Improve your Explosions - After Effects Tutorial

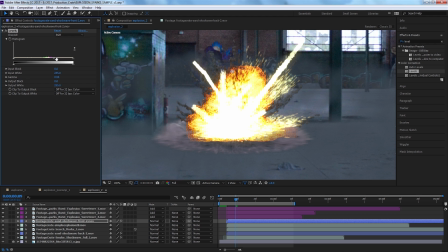[8:17]
We're going to take that down a touch, and then as a result, we're going to have to come into our red channel and take the red output white down a touch. Now we're getting a little bit closer. So we'll copy that effect and paste it on the back.
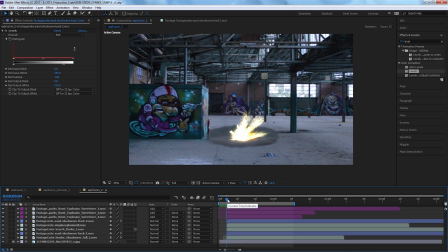[8:32]
And it definitely is a contrast in comparison to the dust layer that we started with earlier. So I'm just going to go back in and do a little bit more tweaking. I'm going to take the green channels down, then I'll take the red down just a little bit.
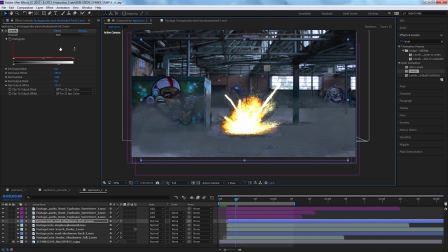[8:52]
And I'll take my overall output white down. So making this all a touch darker.
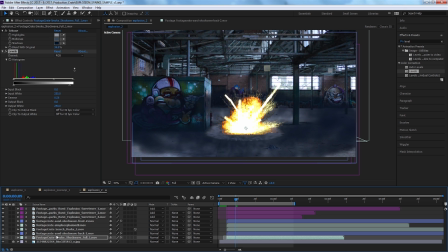[9:04]
We'll copy that effect and paste it to, we'll paste it to the back of this shockwave.
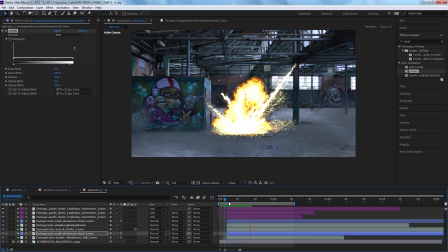[9:10]
And let's just play that back a few times and get a feel for it. There, now I'm a little bit happier with this because what I didn't want is for it to really stand out.
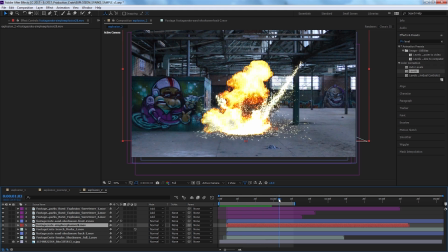[9:19]
Now it blends in a little bit more and it's not gonna be the first thing that draws your eyes.
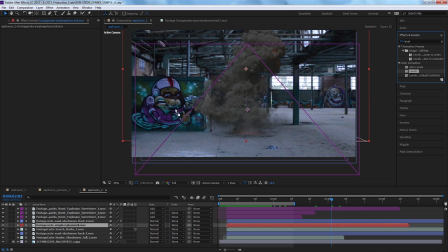[9:24]
So next, we're gonna color correct the explosion itself. So let's grab our levels effect and drop it on that layer.
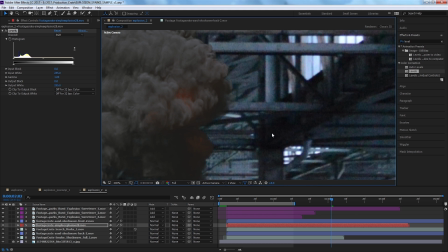[9:30]
And now I'm gonna zoom in and just take a look at what the background image shows in its darkest blacks versus what this explosion shows. So the explosion is properly white balanced. The background plate is not. The background is definitely blue. However, you might find yourself in a scenario where that's exactly what the director wanted.
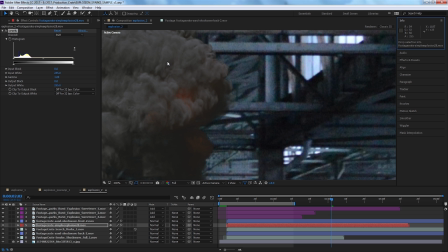[9:48]
They wanted this blue cool take. So as we've been matching our assets to this blue style, we also have to match the smoke and the fire itself.
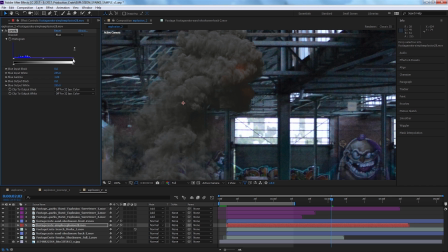[9:57]
Starting with levels, we're gonna go ahead and we'll take in the blue input white just a touch, and we'll take the blue output black also in just a touch. Now we can go into our red and we'll do our red input black, bring that in a touch,
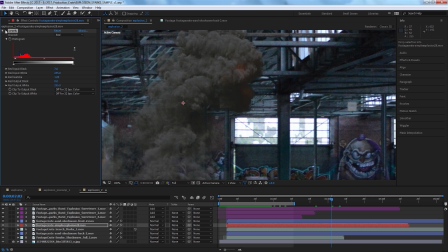[10:12]
and already with maybe six clicks, we've already got that smoke looking pretty much where it needs to be.
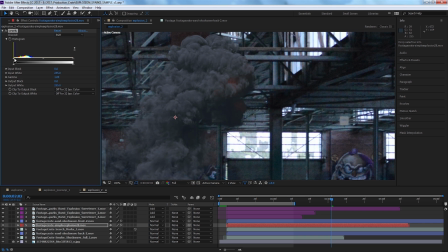[10:21]
But before we move on, let's actually just take the contrast of this and try to match it a little bit closer to the scene. So we'll go into our RGB and take the input black down, and that's essentially the feeling of crushing the blacks, and we'll bring our input white in just a touch as well.
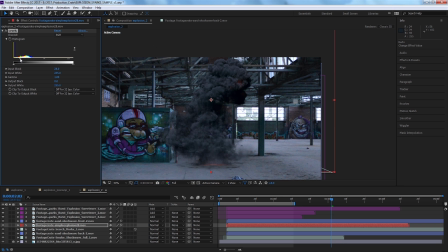[10:38]
So let's take a look and see how our effects have messed with the color of the flames. So they still look bright and gold and red, which to me actually kind of stands out a little bit in this scene.
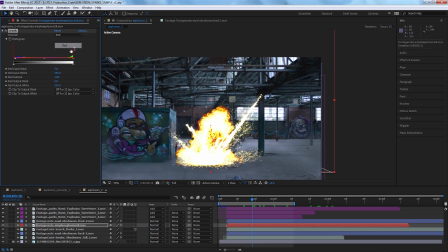[10:51]
We're going to go into the red channel. We're going to take the red output white and bring that in quite a bit. Nah, I'm not liking that. So let's actually go to the blue channel and let's try crushing the blue input white. So by adding a little bit more blue into the whites, I think that's enough to take this explosion to where it needs to be.
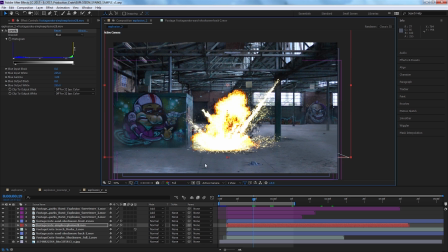[11:09]
We'll take one last look at the colors in our sequence and make sure nothing stands out to us. All right, so that looks pretty good, but to top it all off, we're gonna go ahead and create a glow layer. So we'll make our adjustment layer, we'll bring it to the top of our stack. We'll go into effects, grab our glow,
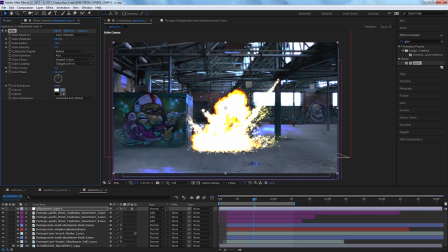[11:27]
and with the eyedropper for color A, we're gonna simply select one of the yellow shades and let's actually just push that a little bit more towards orange. And for color B, we'll just pick from that. Now, very important, in your glow colors effect,
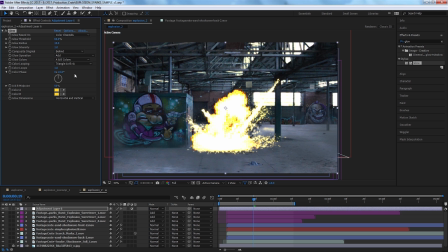[11:41]
we're gonna take the glow colors and toggle that down to our A and B colors, as opposed to original colors. So if I toggle this back and forth, you can see if we just glow the original colors,
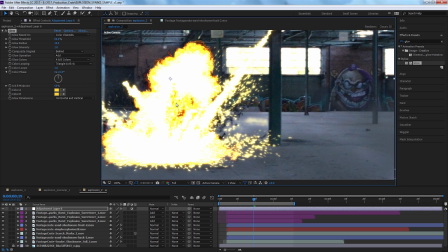[11:53]
you're gonna get some blue glows, some cyan glows, but that's obviously not what we're going for. What we want is the fire to feel like it's glowing off of these bright spots in the scene.
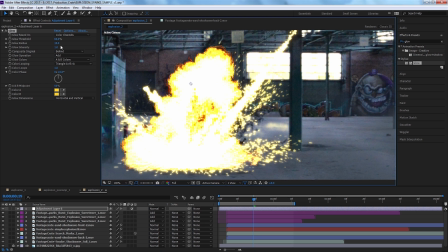[12:03]
So now that we've got that set, let's take our glow intensity, we'll crank it up a little bit.
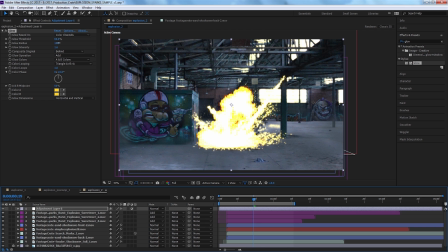[12:08]
We're gonna take our glow radius all the way up to something like 94. And we're gonna take our glow threshold down to 36.5.
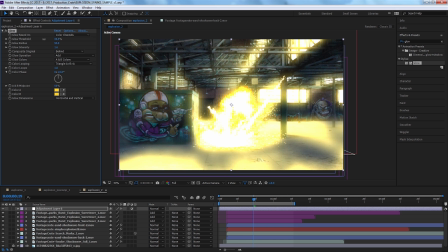[12:17]
You don't have to be perfect with these numbers, of course. And now our scene is really glowing.
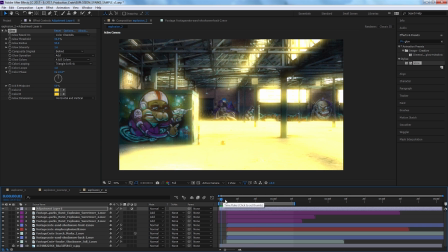[12:22]
It looks crazy.